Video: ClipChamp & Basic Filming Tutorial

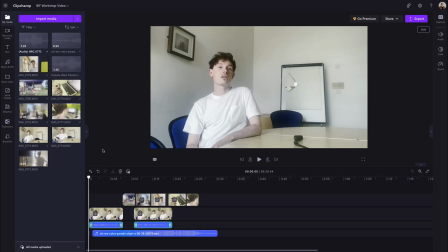[0:00]
Hello! Hopefully you've met me, I'm Scott, and today, based on the fact that we had a slightly less than successful workshop the other day, I've done a quick ClipChamp tutorial, including some clips as well, at the very beginning, to show you how to set up an interview.
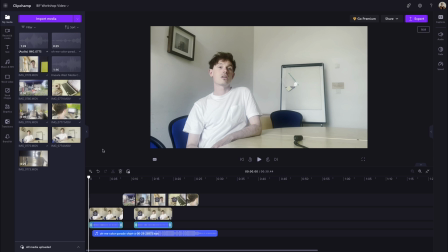[0:18]
For warning, this is a very basic video, so we're not going to be going too much into details here. I wouldn't worry too much if you're seeing and trying to apply this to what you're doing and it's not quite working. This should give you a good oversight of what to expect, but I wouldn't worry too much if not everything's going perfectly.
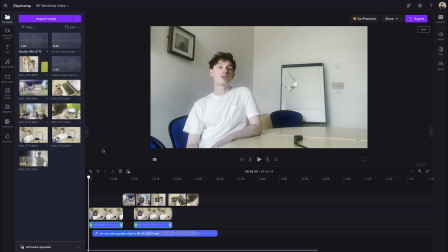[0:36]
Just go ahead, try and use this video as well as you can do, and we can work through it when we hit obstacles.
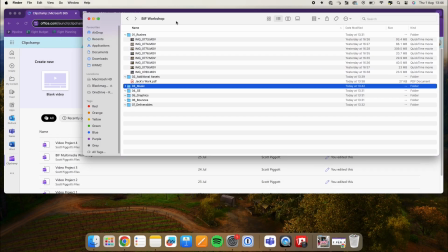[0:43]
Okay, so as you remember last time, I talked about organization of folders.
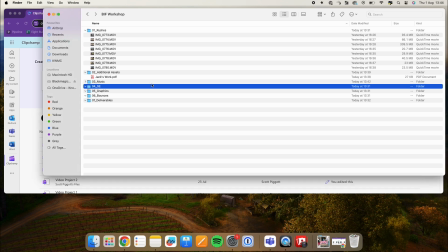[0:48]
So what you'll see here is my offline organization of folders.
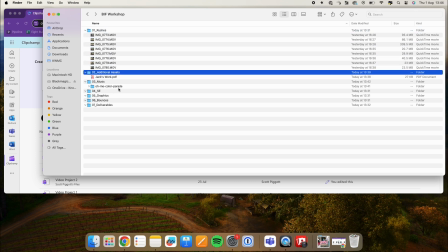[0:53]
But you can see as I'm getting through my project at this stage, I only have footage in my rushes,
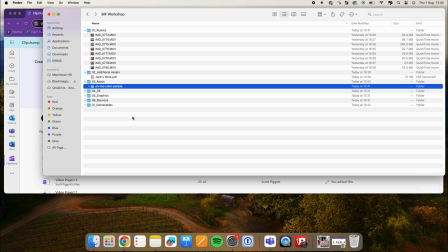[1:00]
one example of additional assets, and one folder containing music. I'm going to go through the rushes now and how I conducted them. The first thing to consider is your environment.
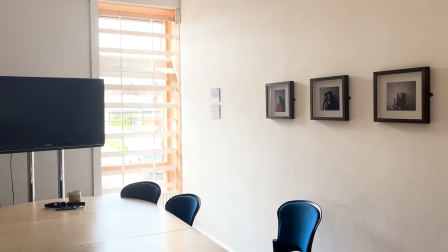[1:12]
So the room that we've used to conduct this very quick interview has one window with one source of natural light,
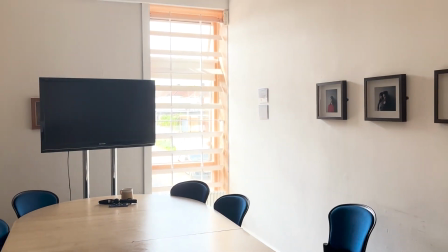[1:20]
and it also has a noisy fan. So the very first thing I've done is turn the fan off.
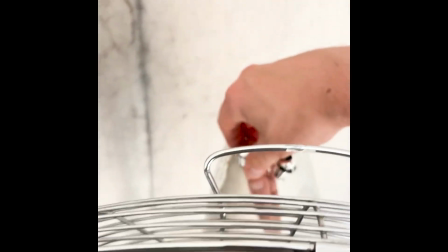[1:26]
It sounds like a simple thing, but my point is just be conscious of making noise.
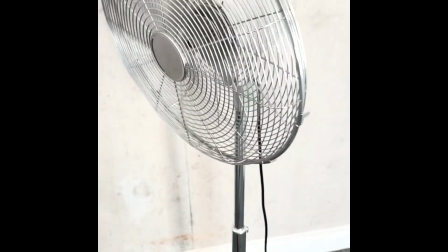[1:31]
To give you an example of why lighting's important,
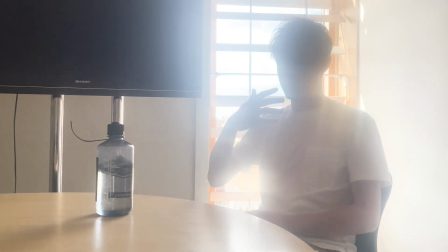[1:34]
you can see from this very first clip that I framed up that with the natural light directly behind our participant here, Jack, then you can barely see him.
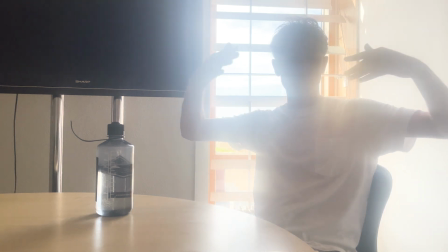[1:44]
Lighting's a combination of making it look good as well as making it simply look legible.
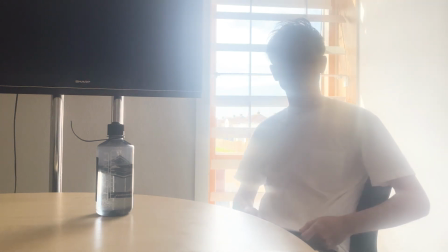[1:48]
In this case, with no additional lights, then Jack is simply unseeable.
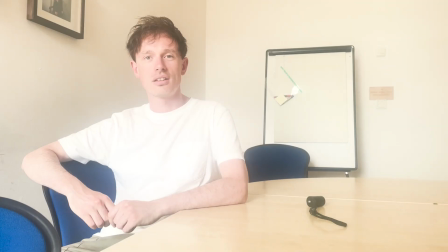[1:55]
Now I've set up this next shot.
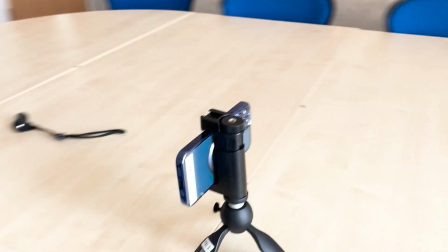[1:57]
I've used a little tripod to put my camera on, which you're welcome to borrow from the media center if you're able to pick up.
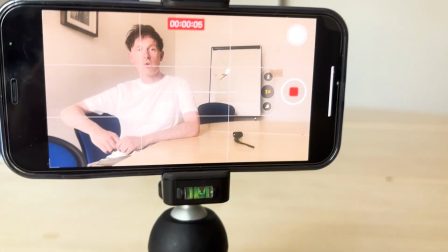[2:05]
You can see here in the settings of my phone, I have turned on the grid function.
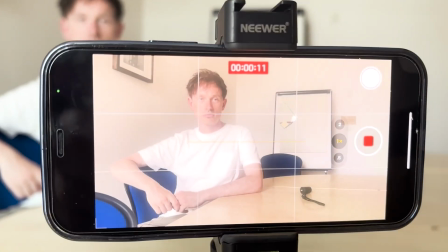[2:10]
Now the grid function is really important to help us frame up, because whilst this first clip is perfectly usable,
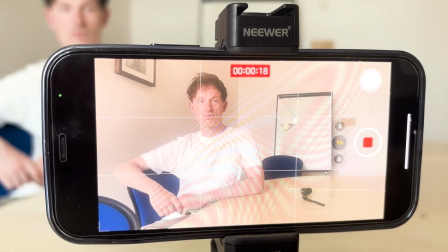[2:17]
our general aim is to get the participant's eyes on this top line here.
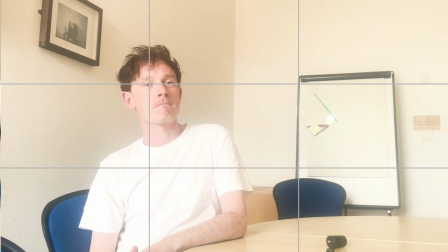[2:23]
For a conventional interview, you either want their eyes to be close to the left side of it or the right side of that middle box.
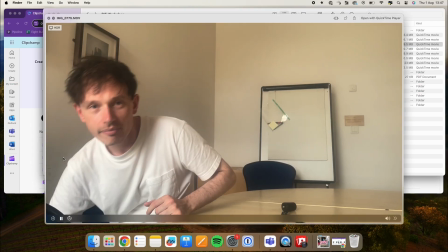[2:30]
So now I've tilted it slightly, you can see we've got our final interview set up.
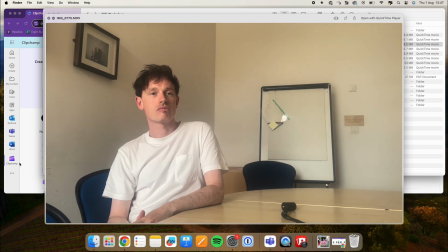[2:36]
Now, the one other thing I could do in this interview, if I had the ability, is to put one more light in there. We've got our filler light and our light which is exposing Jack. However, to make it nice, it would be nice to put a light behind Jack to therefore create a little highlight on his head.
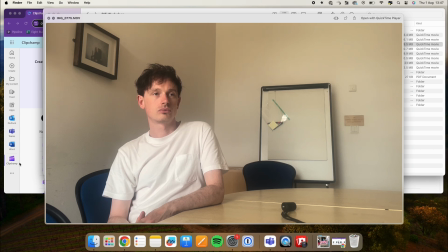[2:53]
I've not done this in this example, but if you have lights available, then that would be the additional light I'd use in this case. The other thing I'm going to do is I'm simply going to place my phone closer to Jack to be audio recording. Chances are, because it's a quiet room, the audio on our phone will be very clear.
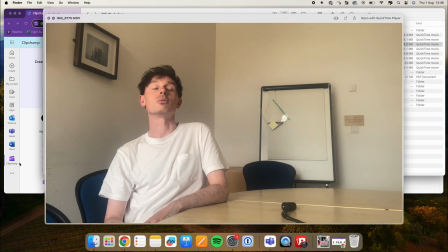[3:11]
However, it's better to be safe than sorry, and chances are with the audio slightly close to him, it'll be slightly better.
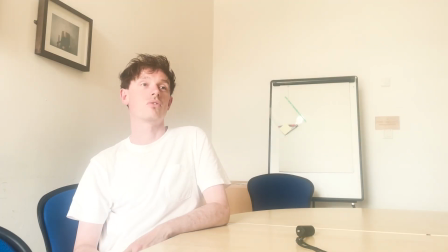[3:18] What is your name and your role at Noah's Media Centre? And could you, when you're telling me this, repeat the question at the start? So my name is Jack Cooper.
You can see in this interview, the other thing I establish before I continue with it is for Jack to repeat the questions back to me,
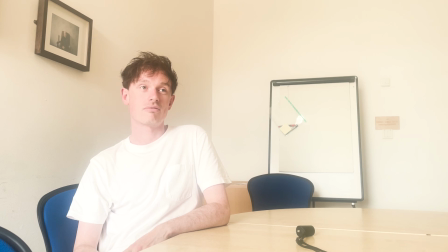[3:35]
and then we conduct the interview.
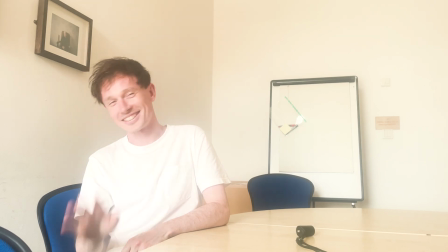[3:40]
Now, the final thing to mention about this is that it's in a pretty boring room.
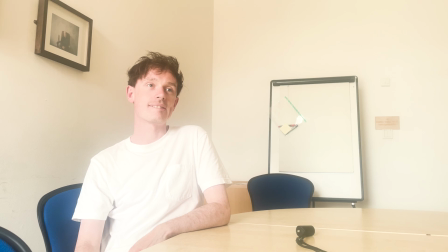[3:45]
We have white walls, Jack's wearing a white shirt. Nothing really screams nice about this shot. One of the best things you can do to make an image, to make an interview setup look good, is to add depth and to add color. And really, it's very dependent on the location you're in.